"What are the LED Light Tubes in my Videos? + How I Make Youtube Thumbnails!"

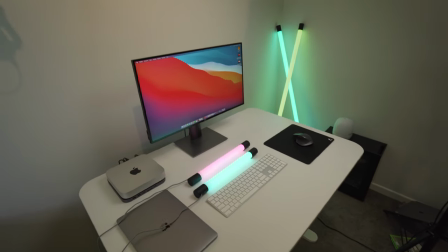If you guys are interested in exactly how I make my thumbnails i'm not going to go into too much detail on this video so definitely do check out my
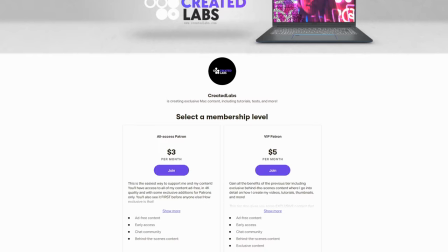patreon it's patreon.com created labs and i'm going to have all the behind the scenes and how i make videos and how i make
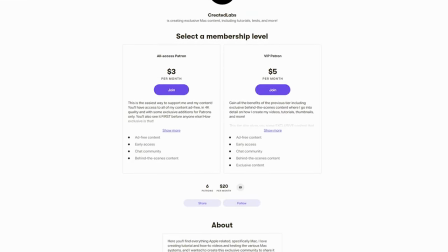thumbnails on my patreon it's only three dollars a month so if you are keen to jump in there and support me go ahead apart from that let's
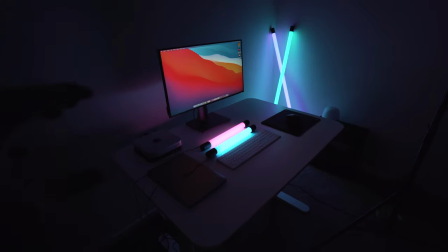get this bad boy set up okay so now with the lights off you can see how drastically the mood has changed so what i'll do now
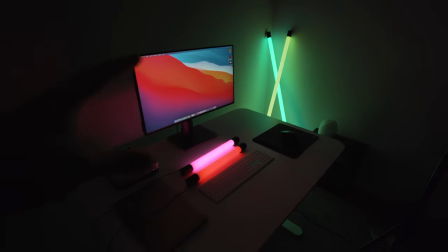is I'll actually set up this MacBook Pro and I'll put some lighting in the background and we'll test out some thumbnail combinations.
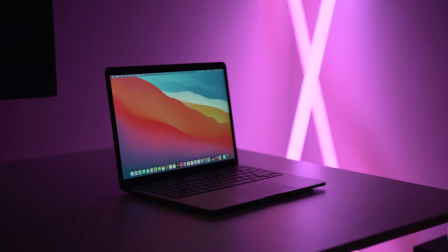Okay guys here you go so this is one of the most common angles I use to take thumbnails.
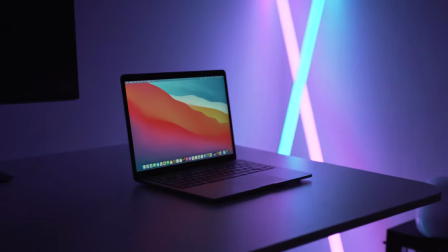Now you may be able to tell but I've actually swapped out the lens for a more cinematic one.
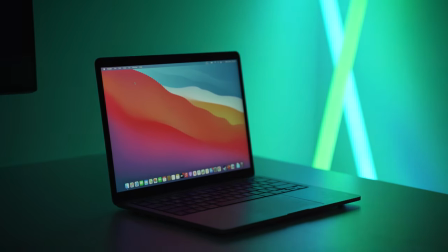So the one I was using previously is kind of like my vlog style one so it has a wide angle lens but this one
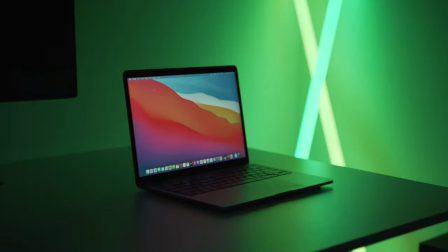has a lot more zoom and you can actually get some bokeh in the background if you zoom in far enough.
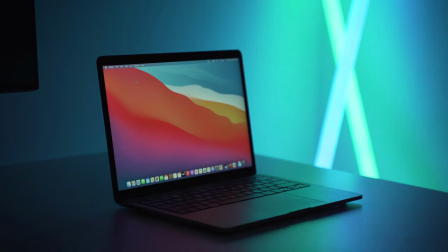And I'm at a very low F-stop as well, F2.8,
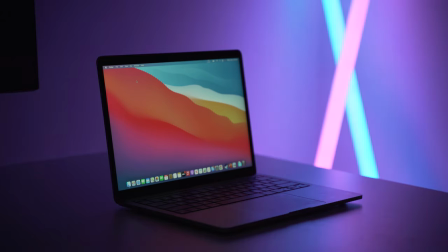which means the background lighting is gonna be very smooth and those tubes are gonna be blurred quite nicely. So as you can see right there, it looks pretty good. I've got auto focus on right now, but generally I will do manual focus.
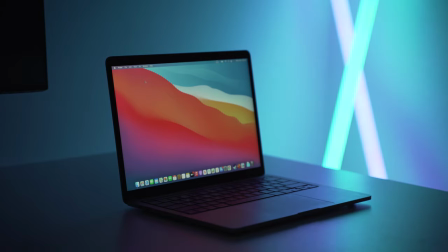And now if I add some additional lighting in, you can see how the scene changes. So let's pop in one of those small mini LED tubes. So as you can see there guys, now it's not gonna be perfect.
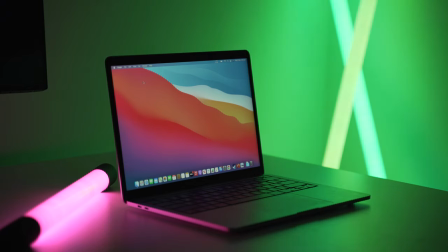Obviously, I wouldn't use this as a thumbnail. I would position it better and take that monitor out of the side.
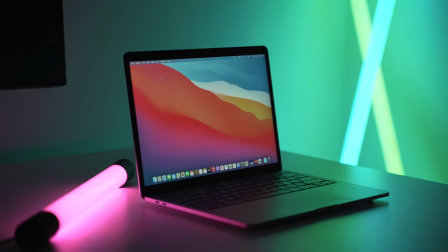As you can see, sort of down towards the edge of the MacBook, I'll see if I can position it a bit better.
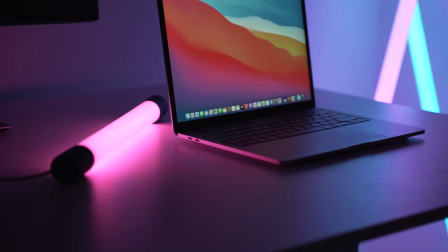It gives a really kind of nice soft pink glow and highlights the edge of things, which is really cool.
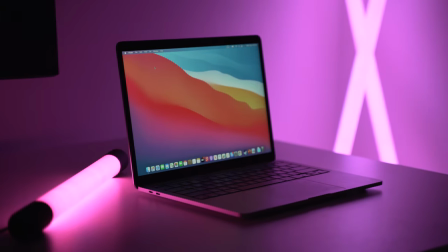And if you add additional lighting, such as a key light, which I'll do now. So this is the Aputure MC.
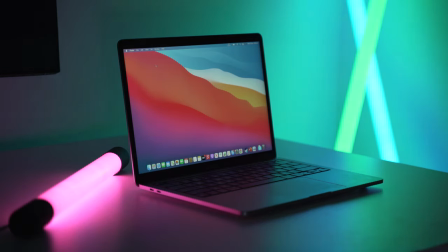And if I actually hold it above the Mac a little bit, you can see it actually brightens up the whole scene and gives a little bit more perspective on the forefront of the Mac.
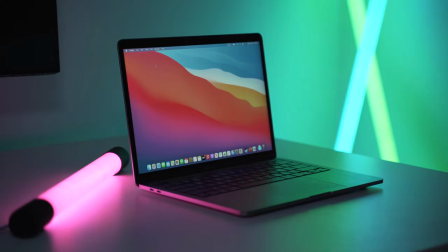So it kind of makes the keyboard just a little bit lighter. And if I actually switch this off, you can see how the scene darkens again.
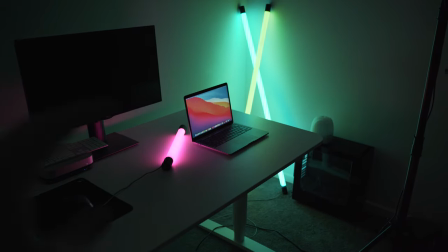So guys, I hope that answered the question on my LED tubes and how I use them in my videos.
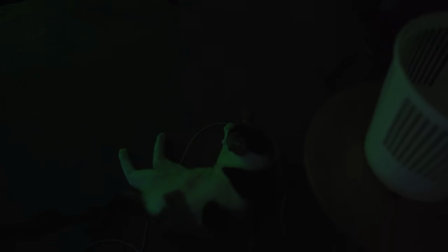Once again, guys, thank you from my assistant and I for watching the video.
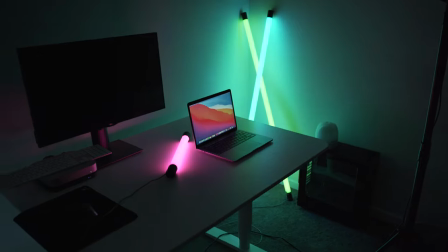If you are keen to see more behind the scenes stuff like this,
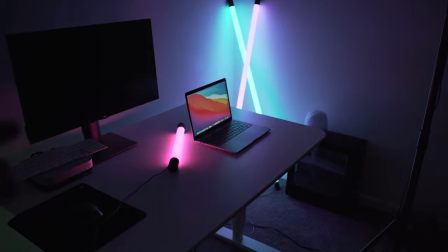definitely do check out my patreon but apart from that guys thanks for watching and i'll catch you in the next one